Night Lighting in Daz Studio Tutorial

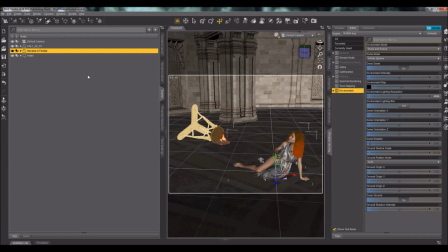[0:00]
Hello again, this is SickleYield, and I'm here to talk to you about lighting a night scene in iRay. This can be a little bit tricky. iRay tends to render slower when there's less light in a scene. So I'm going to talk to you first about what not to do, and then we'll go into some of the options for what you should do.
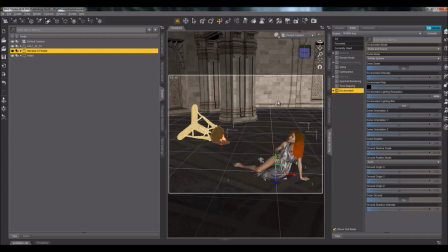[0:19]
First of all, here's my scene. I've left the roof off of the Aslan set here, because iRay also renders slower in a fully enclosed geometry. And at the moment, my scene is lit only by my full moon HDR from my own Starry Sky set,
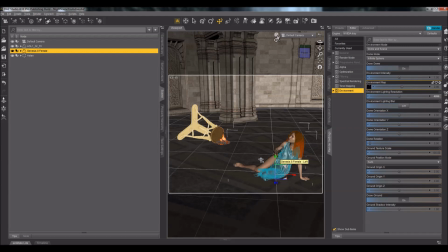[0:35]
this brazier, and magic in the character's hand. This is the biggest mistake that I see people make, and one of the ways you can tell someone who either is very new to rendering in Daz Studio or has just never learned
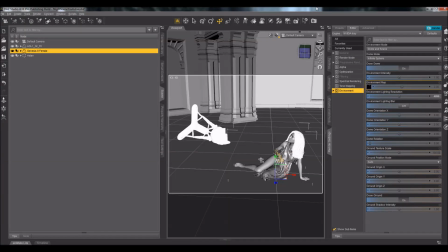[0:49]
is they render a night scene with just a dark HDR and maybe one or two very dim emissives. And then, as you will momentarily see, you can't really see anything, or you can see, but it's just a very flat, dull, boring-looking scene.
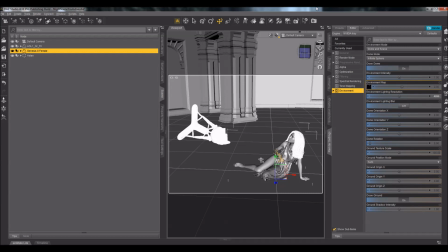[1:05]
And there are some ways to fix that, and lighting for Daz Studio is actually a lot like lighting for the stage and screen. We use a lot of the same techniques, and there we go.
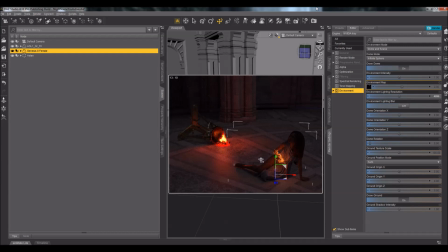[1:19]
So you can see the lighting from the brazier I've tipped over there and from the magic in the character's hand, but you still can't see much going on here. So I'm going to fix that, and there are different ways to do that.
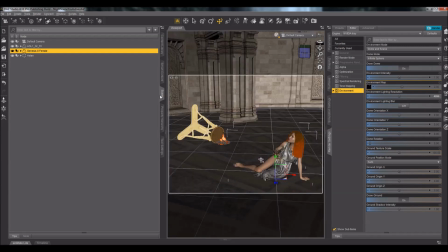[1:31]
I will first cover the day for night technique, which I, on the whole, do not recommend. It just depends on the effect that you want, but usually I see this used a lot also, and I really don't recommend it. I'm going to create one spotlight.
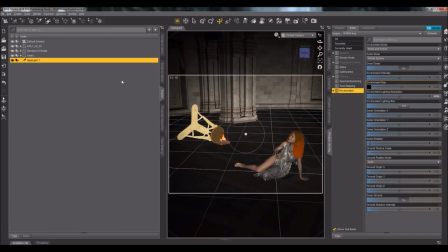[1:48]
The only time I would really recommend using something like day for night is if you want to create a blue or green effect,
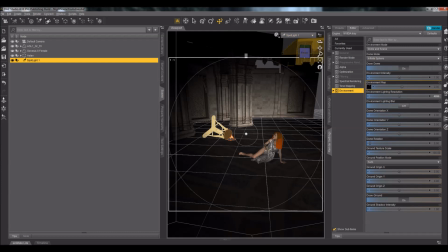[1:55]
like a sort of night vision goggles or night vision camera. But usually, when you use day for night, you're going to end up with a scene that looks kind of like a bad motion picture. So here I've got my one spotlight. You can use a mesh light for this, doesn't matter.
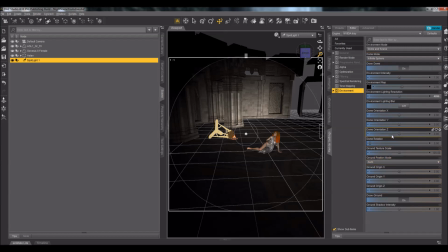[2:15]
Or you can use a point light with an IES on it, which renders faster. I've just been learning recently. But for now, I'm going to use a spotlight. And I'm going to set some geometry here. I'm going to set a disk and render emitter to off.
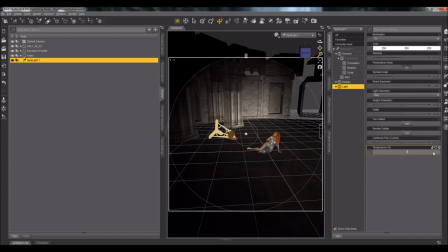[2:31]
And leave my temperature at... I'm going to put my temperature at 0 because that actually causes the color of the light to be neutral. And then I'm going to say 15,000 lumens to start with. And see what that looks like in my scene.
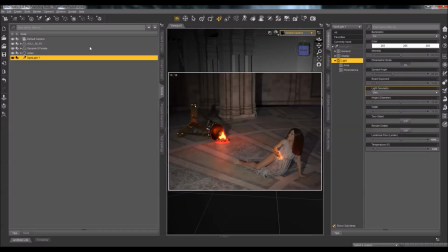[2:47]
All right, here we go with my 15,000 lumen white light. Objects are a bit more obvious. The background is somewhat lit here so that you can sort of see the objects behind her.
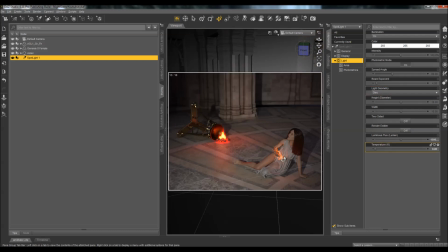[3:02]
It's still a bit dull in that it doesn't particularly draw attention to the character or provide that sharp drama, but it does create more of an impression of more time passing or of stillness. If you want that impression of stillness, a more evenly lit scene is not a bad way to do that.
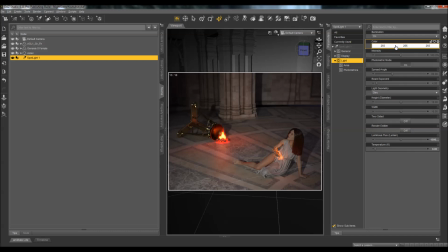[3:20]
And another thing I can do that you'll see a lot in DC Comics movies,
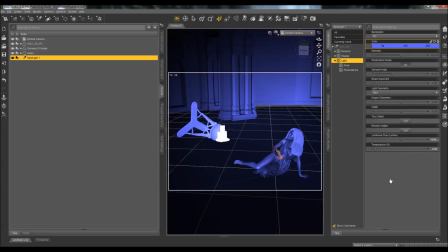[3:26]
because they like their night scenes, is to just tint everything very blue with a light to indicate that it's nighttime.
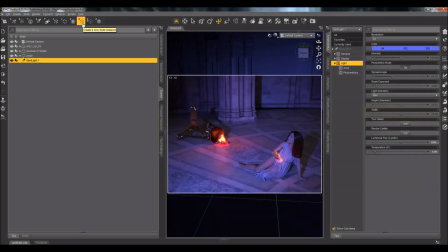[3:34]
And here is what that looks like. This is another mistake, I think, that I see a lot. I don't care for this because... again, the blue actually makes the scene flatter and less contrasted than what I had before, than the zero tint light. So this is a technique that does get used.
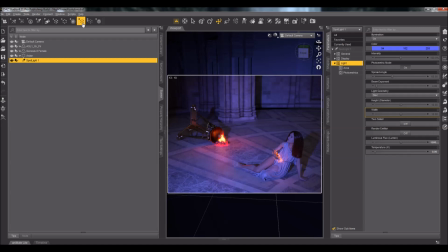[3:53]
It usually gets used in conjunction with another technique that I am about to show you, which is that I'm going to highlight the figure in the foreground with a brighter light and leave a much darker background.
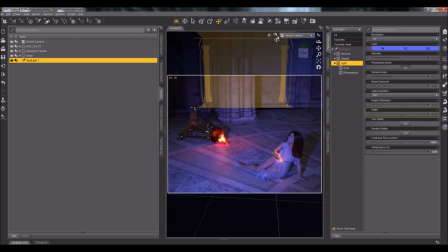[4:07]
So I'm going to switch back to textured mode here, away from the preview mode.
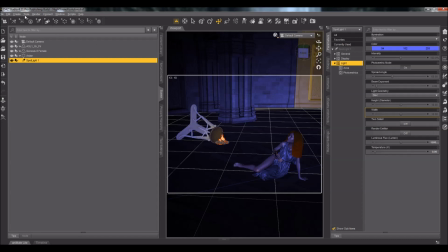[4:15]
And I'm going to use Create Spotlight again.
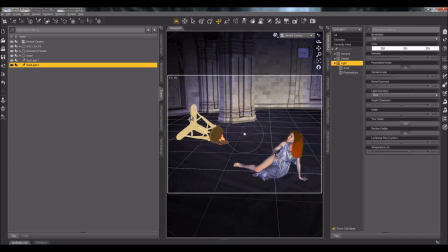[4:24]
And I used Apply Active Viewport Transforms again.
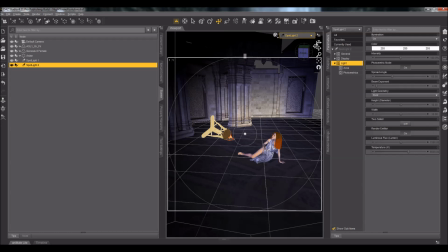[4:28]
And then I'm going to use the camera view to position that light over here to the direction the character is facing.
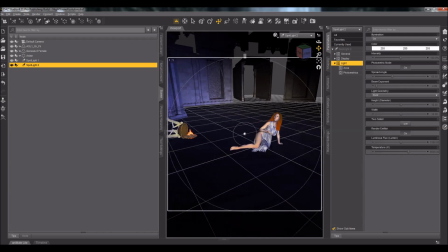[4:40]
Like so. And maybe pull back a little bit. First, I'm going to leave this in point mode rather than giving it distinct geometry because I want sharp shadows here.
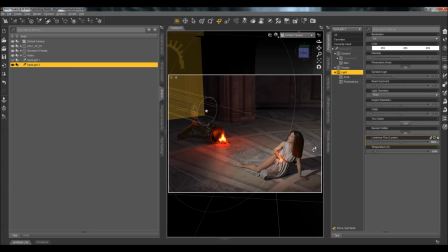[4:54]
And I'm going to give the light something like 150 lumens, a nice bright light. Maybe even more than that. Let's see how it looks at 200. Because the effect I want is one that, for example, Rembrandt used,
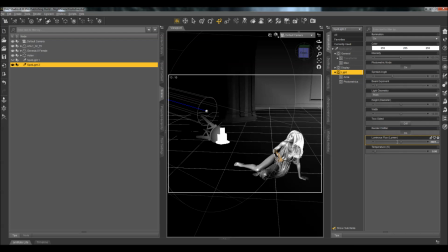[5:07]
and which has sometimes been called chiaroscuro, which just means light and dark. Because we want a sharp contrast of the light shining on the character and the darkness of the room behind her.
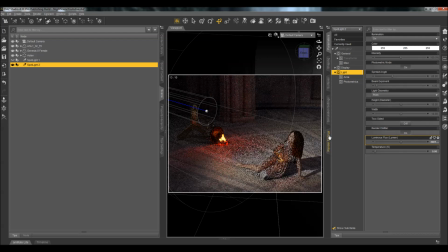[5:20]
And I may even exaggerate this by turning down the HDR, or even turning the scene from dome and scene to scene only, since I can't see the sky anyway. There we go. That gives me a nice dramatic light on the character.
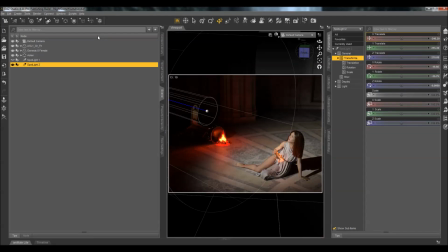[5:39]
There's no mistaking that this is a night scene, because there's so much darkness around the edges of the scene, and yet you can clearly see the character in the foreground. And this gives the scene a greater feeling of urgency, with less of that quiet, muted feel that you get from the day for night or the blue for night look.
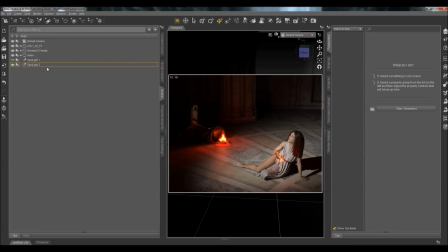[5:59]
I also made a mistake in my speech earlier. I said that I had 100 lumens on the light, or 200, and it's actually 200,000, not 200 lumens. That would have been a really dark scene unless I had changed the tone mapping by quite a bit.
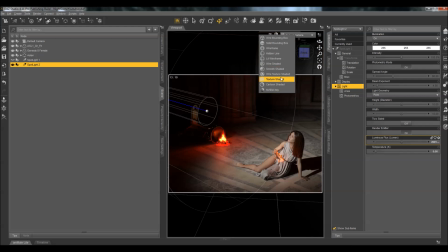[6:16]
So we've talked about day for night, or blue for night, and we've talked about chiaroscuro,
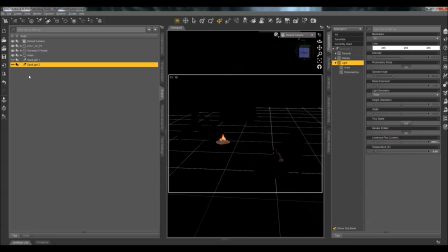[6:23]
the lit foreground against a dark backdrop. I'm going to offer a third option also, which isn't certainly for every scene, but for certain types of horror scenes or very dramatic scenes, it could be great to have, and that's backlighting.
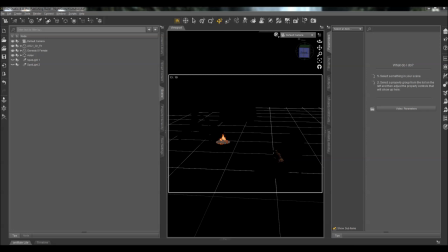[6:37]
So in this case, I'm going to take my spotlight, and it's going to go behind the character.
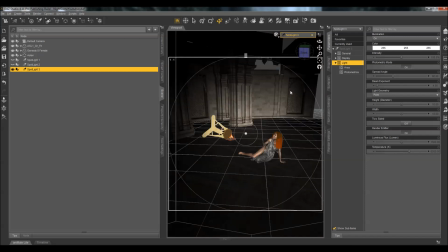[6:44]
So spotlight 3 here, and I'm just going to rotate that around, and then I'm going to click on Genesis 8 Female and hit the frame button up here.
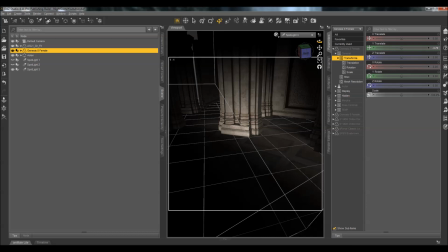[6:57]
Looks like a square with a plus sign in it, if you can't see it because it's so small on your screen. There we go.
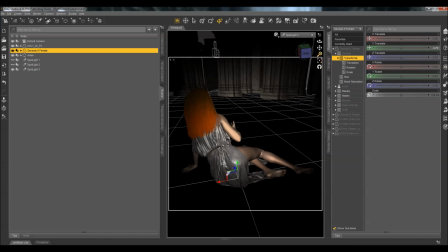[7:02]
And I'm just going to pull that back a little bit here from her. And in this case, I am going to probably leave it in point mode again for a sharper, distinct contrast.
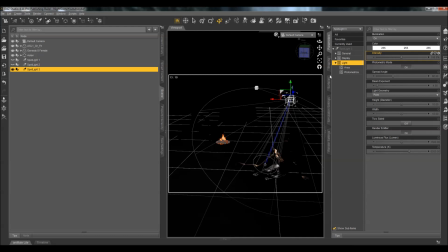[7:14]
And I may need to lift that up out of sight, because in the scene, the point mode light does not have to be visible. But if I should end up wanting to change it to mesh, I will need to move it out of sight, because even if you turn off render emitter, which I always do here in the light settings,
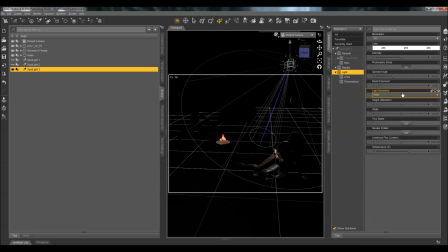[7:33]
render emitter, even if you turn that off, a geometry light will still show a round or square piece to indicate the geometry, which is very annoying and somewhat negates the purpose of using a spotlight instead of a mesh light.
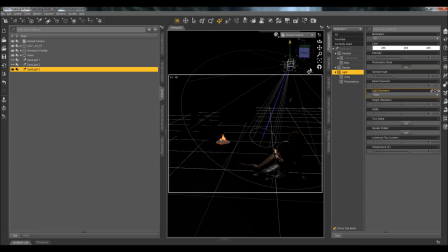[7:48]
The main reason that I like spotlights is that they're easier to position because you can look through them, through the camera view. So I'm going to turn this up somewhat bright here. I'm actually going to set that spotlight all the way up to 400,000 lumens because
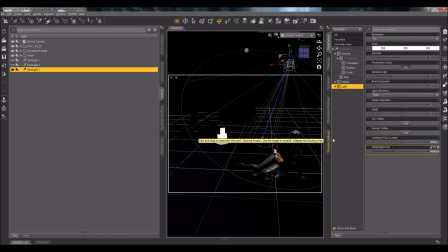[8:06]
I'm going to lower the temperature to 4,000 to make that light warmer. That may sound paradoxical.